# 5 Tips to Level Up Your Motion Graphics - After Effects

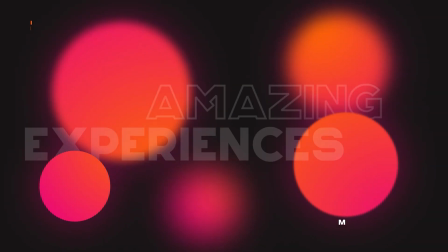0s
Here are five tips to help you quickly level up your motion graphics work. We're going to talk about how to boost the design value of your project all the way down to animation ideas. Hey, what's going on internet? Josh Noel from Sundar Film. Please be sure to drop a like on this video. It helps us out tremendously. And let's jump in and talk about how to level up our motion graphics.
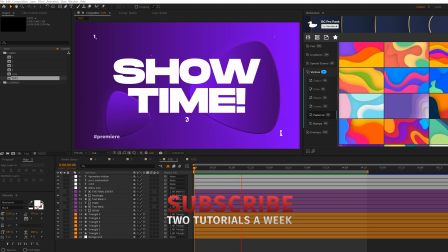17s
I would like to mention that the ideas we're going to talk about in this video can be translatable over to other editing software like Premiere Pro, DaVinci Resolve. So this is not just bound to Adobe After Effects. So the first idea I want to talk about is a design trick to help spruce up your compositions.
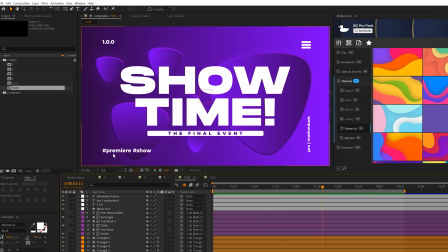30s
So for example here we have these side graphics that make a huge impact on our work. So for example if I remove them our work is going to have a little bit less detail but by having some side graphics into your image whether that's in form of text or general graphics or a logo is going to help create some balance in your work and it also adds a little
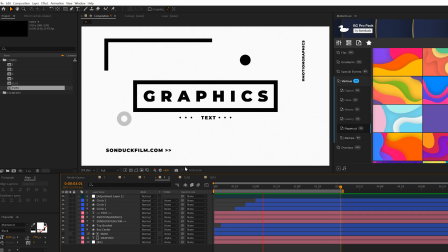47s
bit of a nice aesthetic design value to it as well. And we take a look at another example here by using these side graphics it definitely makes it look like we did more work than we did and it takes away from the plainness of this composition so without the graphics here it looks very clean but we have a lot of white space around our composition so it's really up to you how you want to use techniques but by adding some side graphics it definitely makes a big impact on
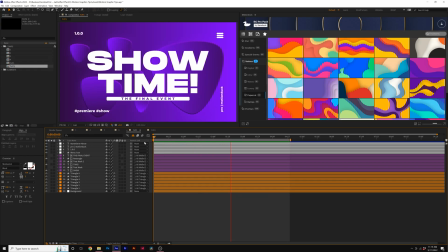66s
your work so the second idea i want to talk about is your text or graphic size so for example here if i go ahead and make this
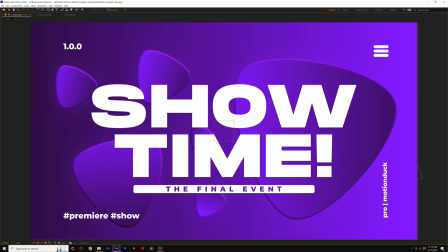72s
full screen we have our center text here and at first glance something this big is kind of hard to read right away. So what I mean by this is that you need to consider viewing distance when creating your work. So for example, everyone's going to be looking at your work at a different distance to their screen.
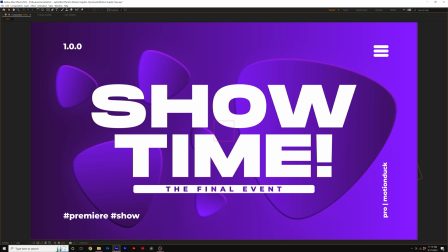90s
So for example, if someone's watching your video on a phone and they have it far away from their face, this text will probably look just fine. But if your work is being broadcasted on TV and someone's close to their 60-inch TV,
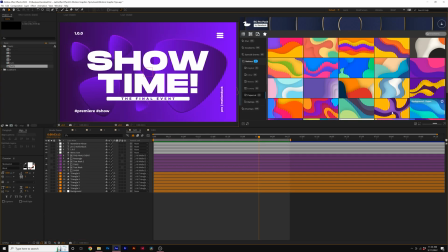103s
this title is going to be harder to read versus something that's going to be smaller you know
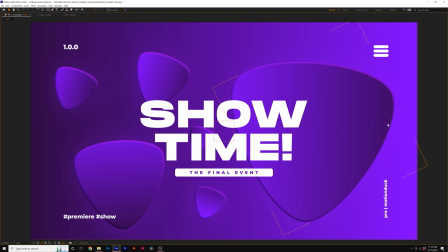108s
like this so you need to consider where your work is going so if it's going on youtube you know larger text should be okay but you know if your work is going to be broadcasted obviously in theaters or on tv you need to consider the text size because right here i can look at this title all at one glance without having to move my eyes so that's something you need to consider
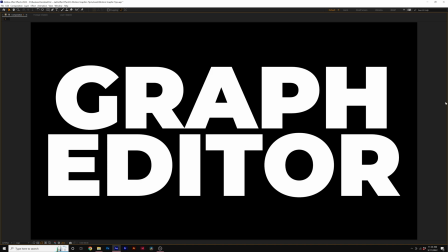127s
i want to take a look at a more extreme example here so we have this big piece of text taking up the entire composition and it's definitely not user-friendly to read this.
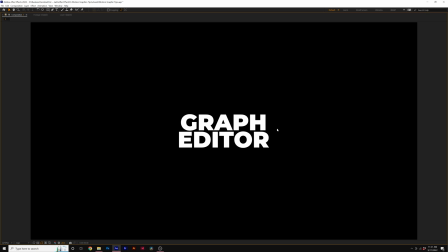136s
But if we scale it down and take a look at it at a smaller view, I can read this entire thing very easily without having to move my eyes or my head.
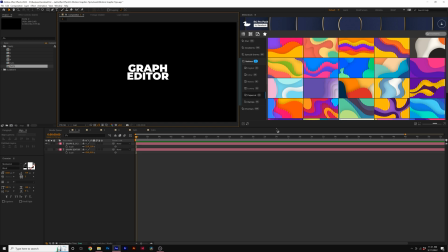143s
So take into consideration if you really are worried about readability, smaller text will be easier to read versus, you know, text that take up a larger portion of the screen.
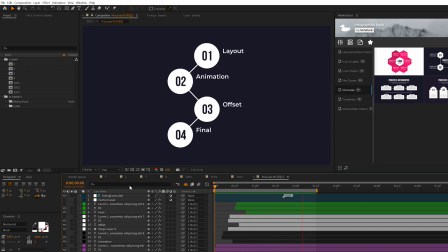152s
All right, so the third idea we need to talk about is how to approach a full motion graphics project. How do you do it? So for example, a lot of people are going to create their first graphic and then animate it right away.
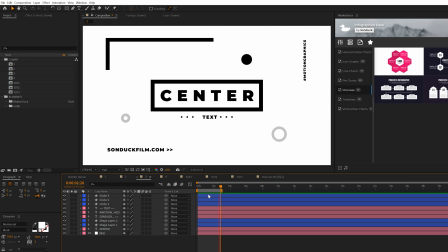161s
The The very first thing you should do in your project is create all the graphics that you need and lay it out first before you animate anything. This way you'll know where everything goes and it's also a much faster workflow because you're thinking about design first, you're going to get all those elements out of the way, and then you're only thinking about animation.
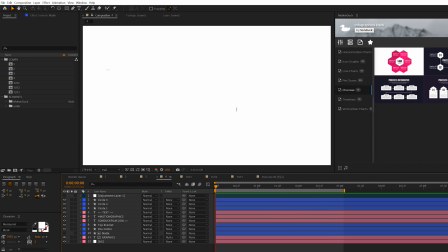175s
So once your layout's done, then you can approach the animation of all your graphics.
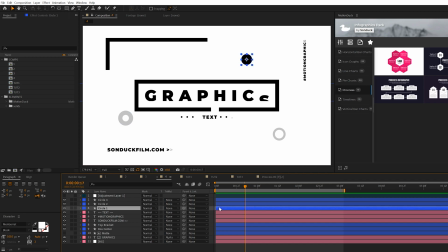179s
And then the third step in the motion graphic process is to then offset your layers if you need to do that so then we can come here and offset the layers really quick so then not everything's coming in at the same exact time and you'll be able to make those decisions much easier. And then the last step is to do your finishing touches. So this could be overall composition effects like noise, vignettes, or anything that's going to affect the overall composition.
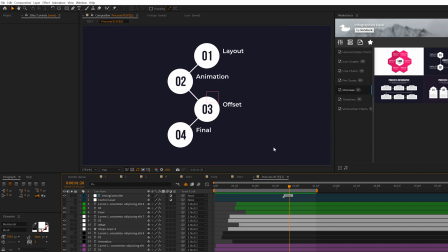198s
So just to recap your animation process, you should look at layout, animation, offset, and final touches.
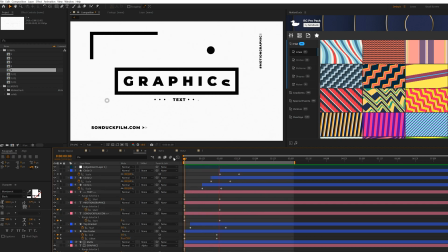203s
So our fourth motion graphic trick is really bound to After Effects and a few other motion graphic softwares, but it's simply being able to control the animation flow of your entire project.
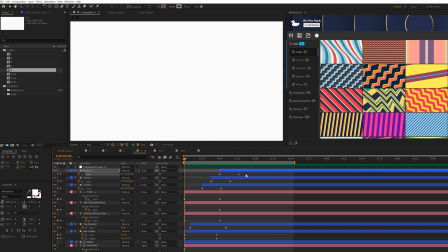212s
So for example, by default, when you add a keyframe, it's going to be a linear keyframe. and simply is there's going to be no control over the speed of your project. All the graphics will be animating in at the same speed throughout the entire animation. And a lot of people like to select their keyframes and just hit F9 to make it easy ease.
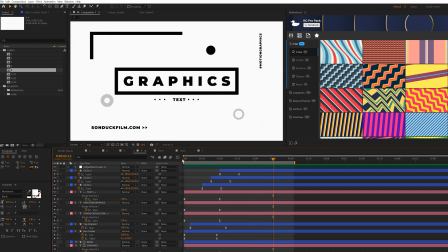228s
And this will help create a little bit of contrast in the animation speed of your project. But honestly, I don't see much of a difference between easy ease and linear. So if you watch our tutorials, you know that we'll select our keyframes coming into graph editor and then underneath our edit speed graph,
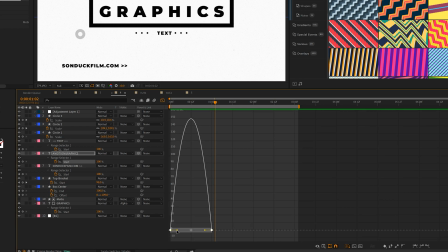240s
we're going to go ahead and select those keyframes. and we have these handles here and we can move these handles to adjust the speed of the animation. So I like to bring them in all the way in the center to create a snapping animation.